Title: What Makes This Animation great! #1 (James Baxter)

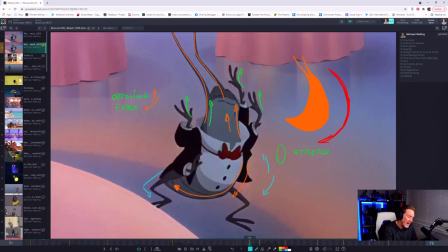468s
because we've got the body dropping down and then the head is dragging behind and then from here we're going to go down
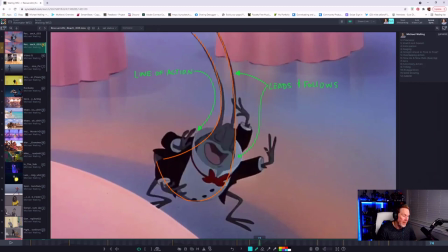475s
and we're going to go to a simple weight shift pose here at the bottom okay but you'll notice there's a really strong sense of line of action in the body and it's a very clean shape and this is one of the things i love about 2d animation that i try to put into my 3d as much as possible is
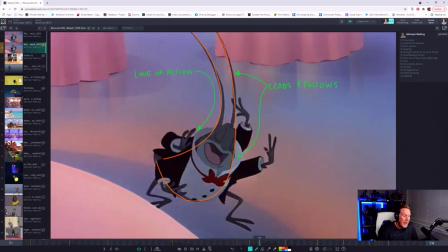492s
just shapes like clean shapes as much as possible clean silhouettes and trying to keep things very simple for the most part you know I often joke about animation being one of those things that's a million principles and like concepts going into this very complicated thing to sell a very simple story right so
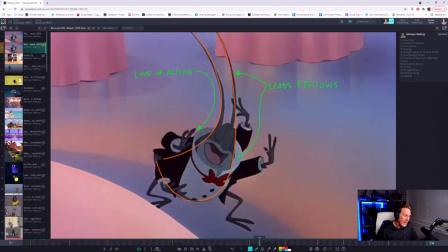510s
keep things clean keep things simple simple shapes and just lead your audience along through pose relationships okay all right so again we've got this stretch pose here culminating down into like this more or less it's a squash pose I take it right more or less but again
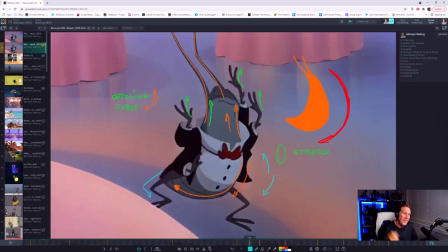529s
leads and follows right one thing we haven't talked about is leads and follows so we always want to think about breaking things up right so something's going to lead something's going to follow in this case here you know we've got this nice use of drag happening here on these antenna right and so
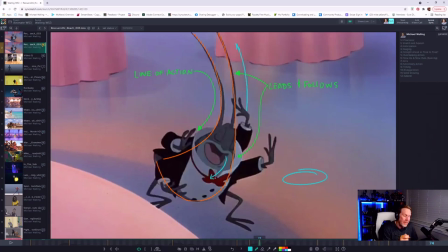547s
the body's leading the action through here and then the antenna are following through okay so if we continue on to the next pose relationship here from this one to
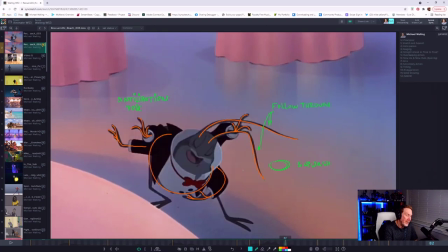556s
here okay where you can see a pattern here right we're basically
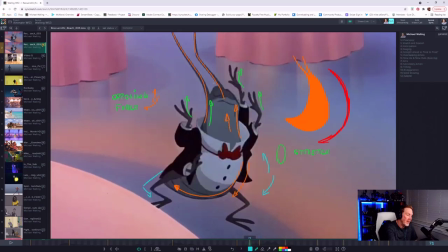561s
creating this nice movement that just basically comes through here
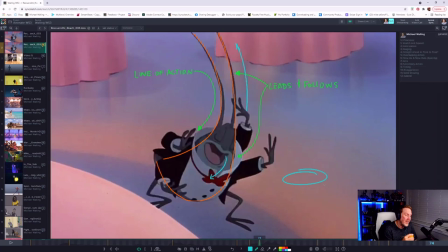567s
and then basically finishes up more or less with a weight shift over that
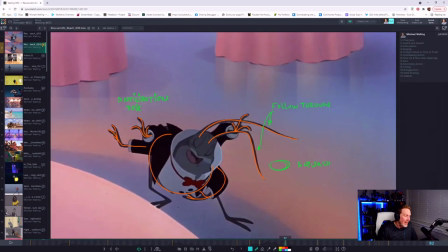573s
right foot okay but there's more so once we get through here we're going to get this follow through happening on the antenna okay now we're in a really stretch pose here right and what James did here that I think is really brilliant and what
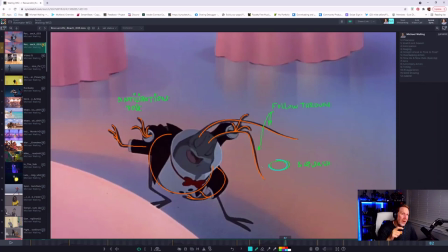588s
sets James apart is that he could have just had this little guy finish his movement over that right foot and then push off that foot basically and just go back screen right but instead of doing that because he's already got a couple moments here where we're just doing pose to pose he did a really nice thing here where
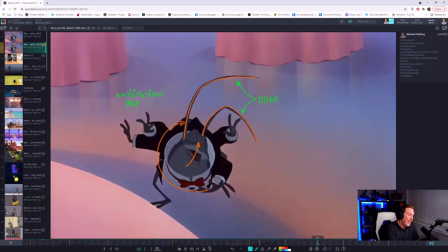608s
he decides to basically push his butt out and keep the motion happening so the character doesn't actually pause he goes down into this anticipation pose or the squash pose and then just rotates out of it and then picks up this foot here because all of our weight
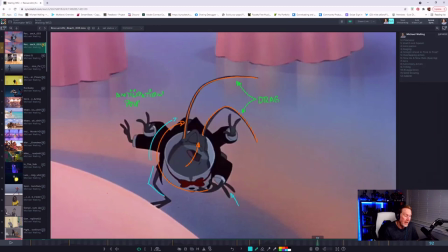627s
is over here right basically and from here he can start to step out with that foot and and put something solid down here on the ground to then shift the weight over okay so let's back up here in some moment and get back to the antenna here the antenna
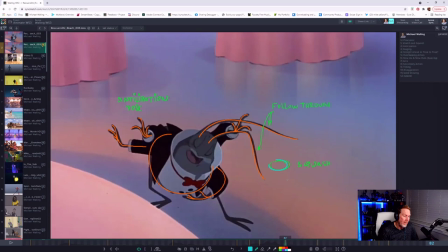643s
right we got our drag we have our overlap into our follow-through because and it's followed
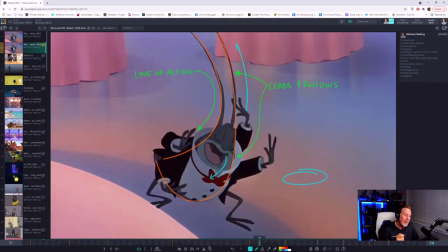648s
through by the way because it's overlapping the action okay so the the body is
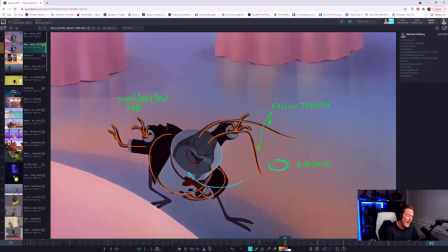653s
continuing to move through its paces and then the antenna have to recoil over that that extreme pose right so after here they kind of pop back up okay so they hit their most extreme point down here so they have some place to go back into it so they're overlapping that action so we
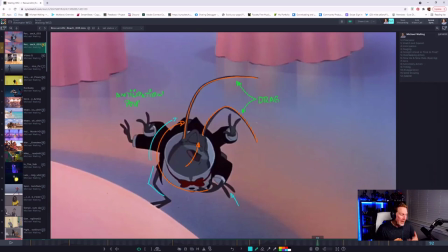671s
get our follow through okay again anticipation pose because we're going to go here and we're going to step out with that screen right foot that left foot okay and we're basically now leading the action with that foot because the body's going to come back over it now okay so this foot here is
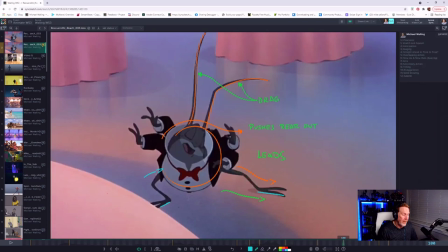690s
going to be able to push the body back screen right okay so here we go now we're pushing through and
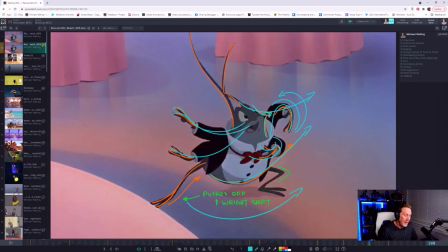697s
you can see a clear arc happening from the previous pose into here which is really nice and we're starting to now
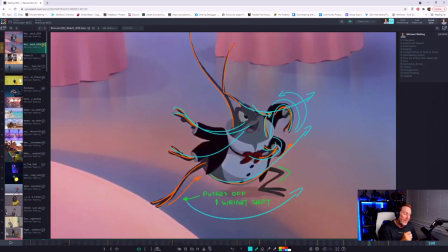705s
get a really nice sense of of arcs and rotations through movement right so you can see that the body for the most part is starting to push out in a direction right and then you'll see like i drew these lines of action
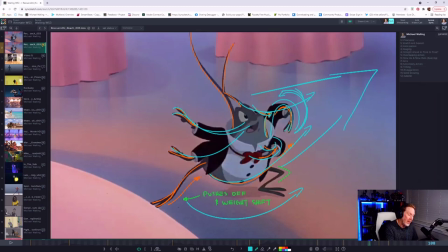720s
here because these really nice poses on the fingers and the arms are complementary to the line of action and also the path of movement. Everything flows really well, okay? Everything's connected.
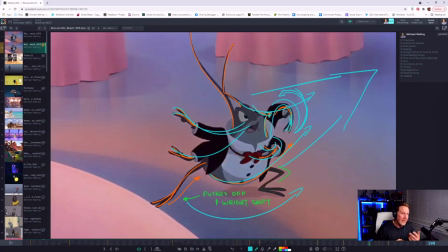735s
So again, I talk about clean shapes and then paths of action and lines of action is all part of that as well. So these arms and fingers here leading into the body, leading your eye this all leading your eye this rotational element of the
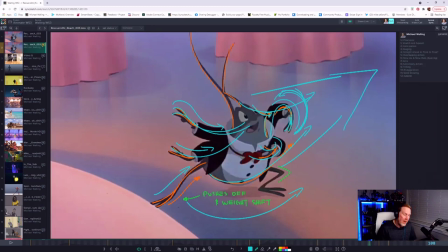754s
the screen right top arm and fingers leads back into the body down into the line of action and then this finger these two fingers right here and this this arm as well eyes leading you screen right right and then of course the body line of action here up into the antenna as well so there's just
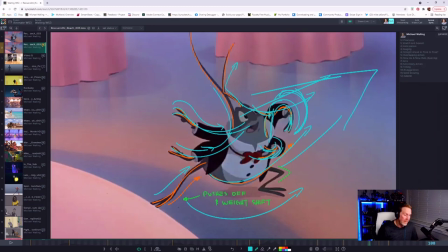774s
a really nice sense of contrast there between the two antenna and then from here we're
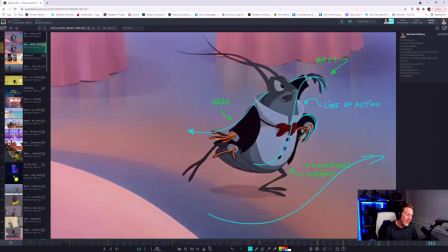779s
going to push off and start to get this foot off the ground and push the weight over screen right okay left leg again everything here leads into the body okay and then this of course up here just
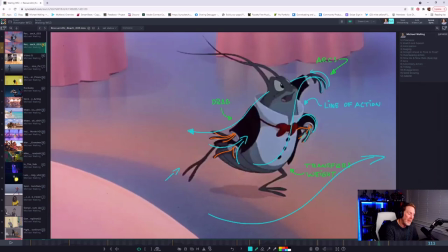797s
connects with the line of action you can see the the shape of the back of the arm in the back going through the head out into that arm again line of action or the line of sight through here body through here everything is leading us screen right through that arc okay
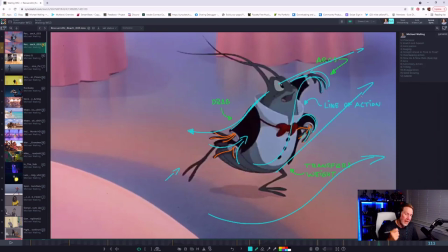817s
again weight transfer over that that left leg screen right and then of course i mentioned drag over here because our hands and arms are dragging behind because the body's leading the action okay um there you go from
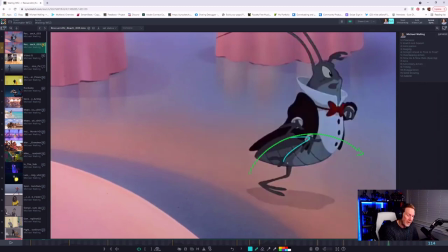833s
here we just basically come over the top here we're going to bring this um this whole leg over
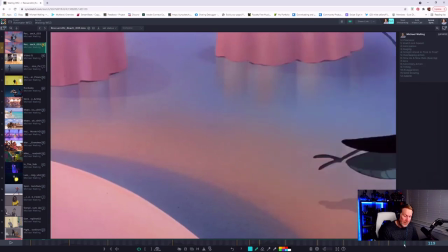839s
and the body is just now exiting and from here we just go okay so we have a nice arc here where we're going over the top here
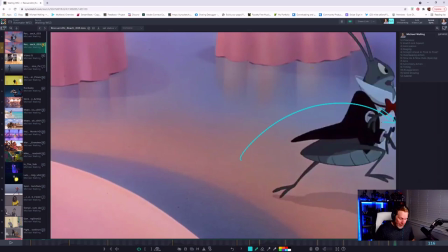847s
very cool so that's a basic breakdown of it and so i want you to put that in contrast or at least a context sorry context not contrast contrast is great but I want you to think about it in context to the 12 principles right and and the major ones that are at play
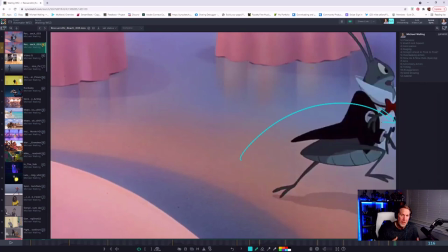866s
here right so we've got stretch and squash right we've got leads and follows we're breaking up actions things are breaking up in the way that helps create weight in the character and breaks the movement to make it more interesting we've got nice cadence of rhythm here we've got some nice clean moments here
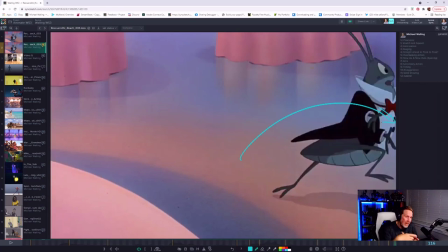883s
we've got some pauses and we've got some some weight shifts with the the rear end kind of rotating out screen right and then and the body just kind of follows and then pushes off and then leads um line of action through the body up into the antenna to just create very clean overlapping
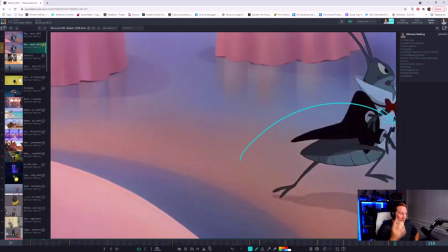899s
shapes taking advantage of follow-through um and then of course contrast stretch and squash kind of stuff happening as well okay now let's not forget design elements right james is really smart here in how he's staging the character and
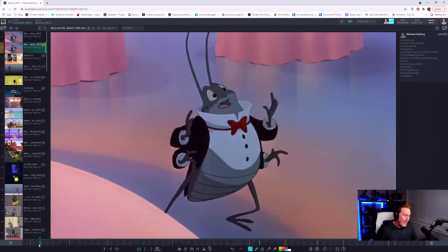913s
we just take advantage the shape of the character anyway there's just something inherently cool about this kind of tapered shape here that goes up in here right so you can see that straight against the curve and then just nice overlapping shapes where necessary right and then this
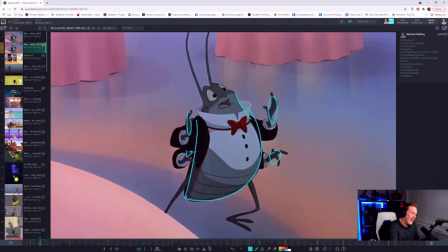930s
head here is just interesting enough to kind of create a very simple more or less kind of a triangular shape more or less. And then the color in the lower facial area
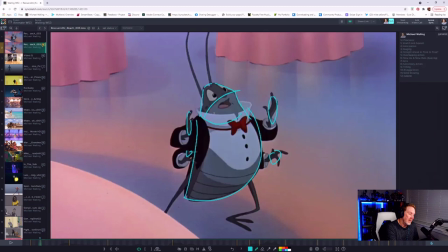946s
versus the upper just creates a nice contrast and color there to separate the mouth from the eyes. So really cool.